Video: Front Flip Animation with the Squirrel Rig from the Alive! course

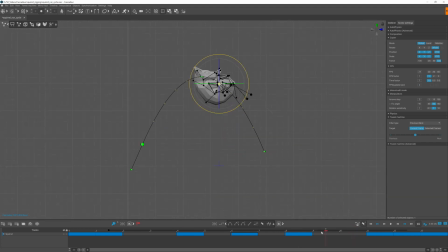I found it really useful using the shadow mode for the keyframes to guess how much should I move the character or how much should I rotate it.
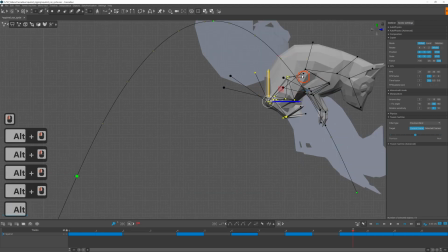You can also rotate the character along the center of mass,
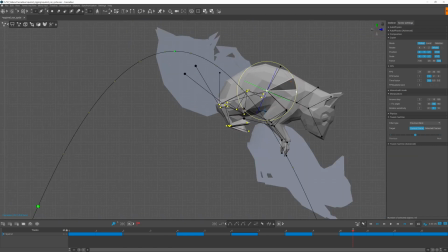so I positioned it along the trajectory and just rotated around the center of mass.
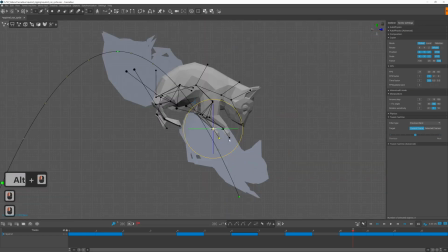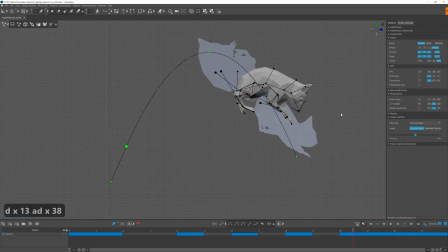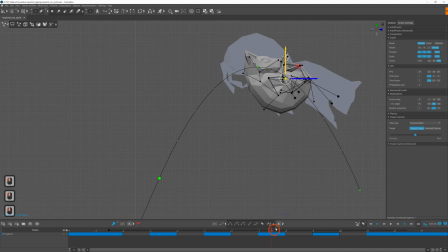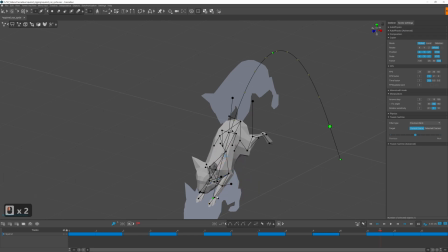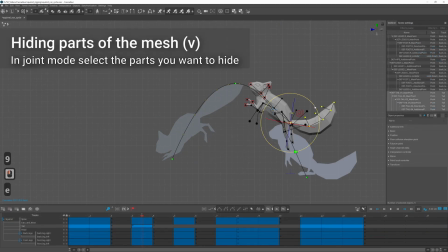I hit the tail at the beginning to make blocking the body easier, but now that I'm finished with blocking, I can turn it back on. You can hide any limb or any point controller pressing V and unhide everything with Alt V. For blocking the tail,
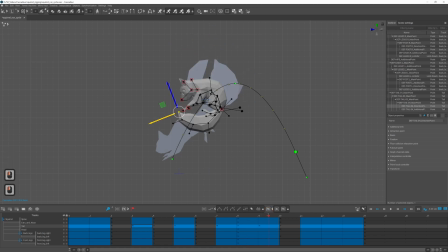I try to drag it behind the body and kind of follow the trajectory, and when it starts flipping, it wraps around the squirrel, and when he stops spinning, it like whips out like a whip.
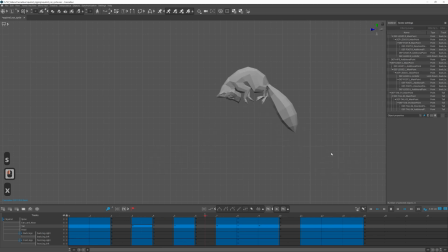After finishing the blocking, I should have done a timing pass on the animation because currently it's too fast, but I will show it how to fix at the end of the video.
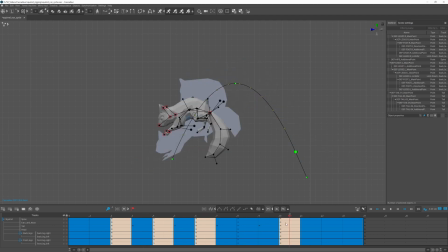Since my animation is 24 frames per second and it's quite a quick motion,
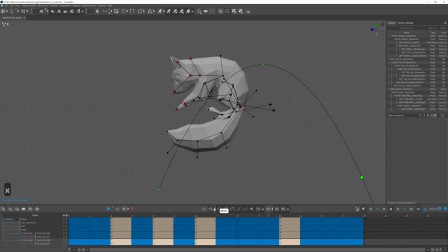I don't have much room to play around with interpolation, so it didn't make much difference what I used.
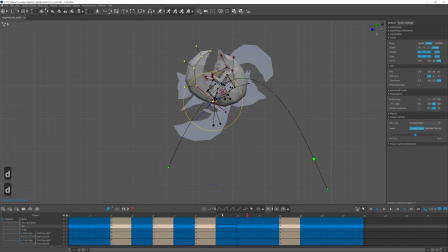I just set linear to all interpolation at the beginning, which is usually not the best choice, but in this case it worked.
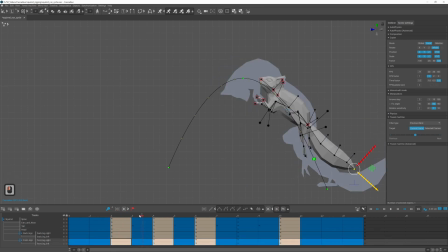Since the character is almost all the time in the air, I used FK interpolation for the whole timeline, and I changed it only for small parts for the legs. In a couple of places the linear interpolation
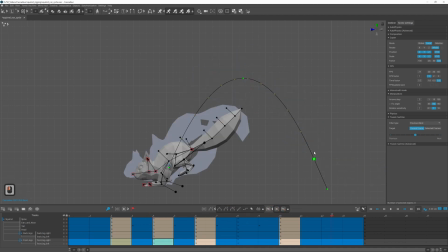absolutely looked wrong, so I tried different interpolation mode, mainly Bezier and clamped Bezier.
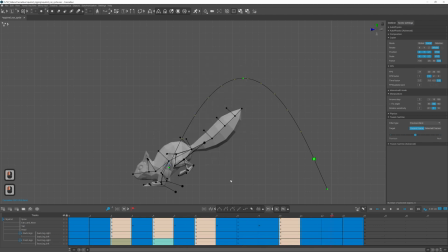So once you set the interpolation modes, you can snap the center of mass to the ballistic trajectory. And after that, I tried to snap the squirrel to the ballistic ghost, which fixes the rotation.
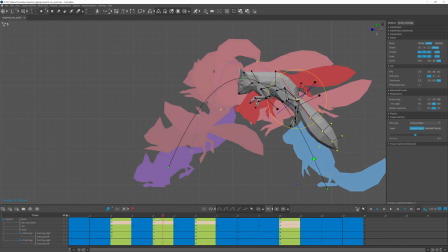But in this case, it tried to start rotating the squirrel right after it leaves the ground, but when people are doing front flips, they usually jump up and almost at the top of the curve or on the top of the
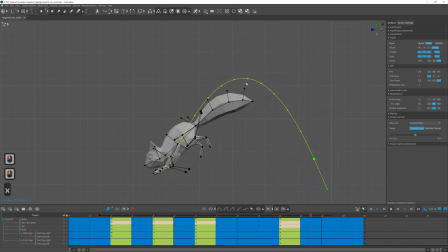ballistic trajectory starts to rotate when tucking in the front flip. The solution I found is to create a new ballistic curve for the part where you want to rotate, turn on ballistic ghosts and snap the squirrel to the ballistic ghost only at this part.
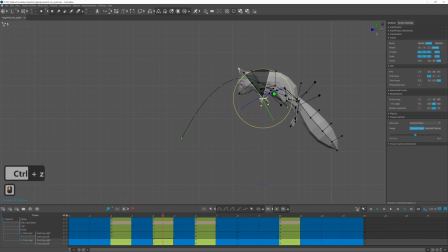So now the rotation is good, but I realized that nothing starts the rotation. So I wanted to start the rotation by quickly pulling the front legs and the head down.
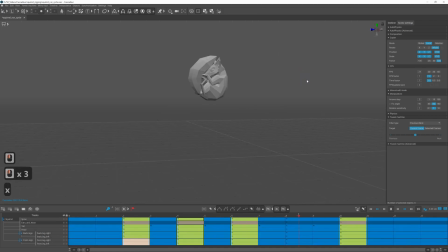As I'm checking the timing of the animation, I realized that it is too fast at the moment,
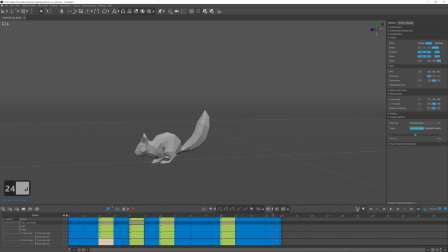but it looks good at half speed, so I will retime the whole animation.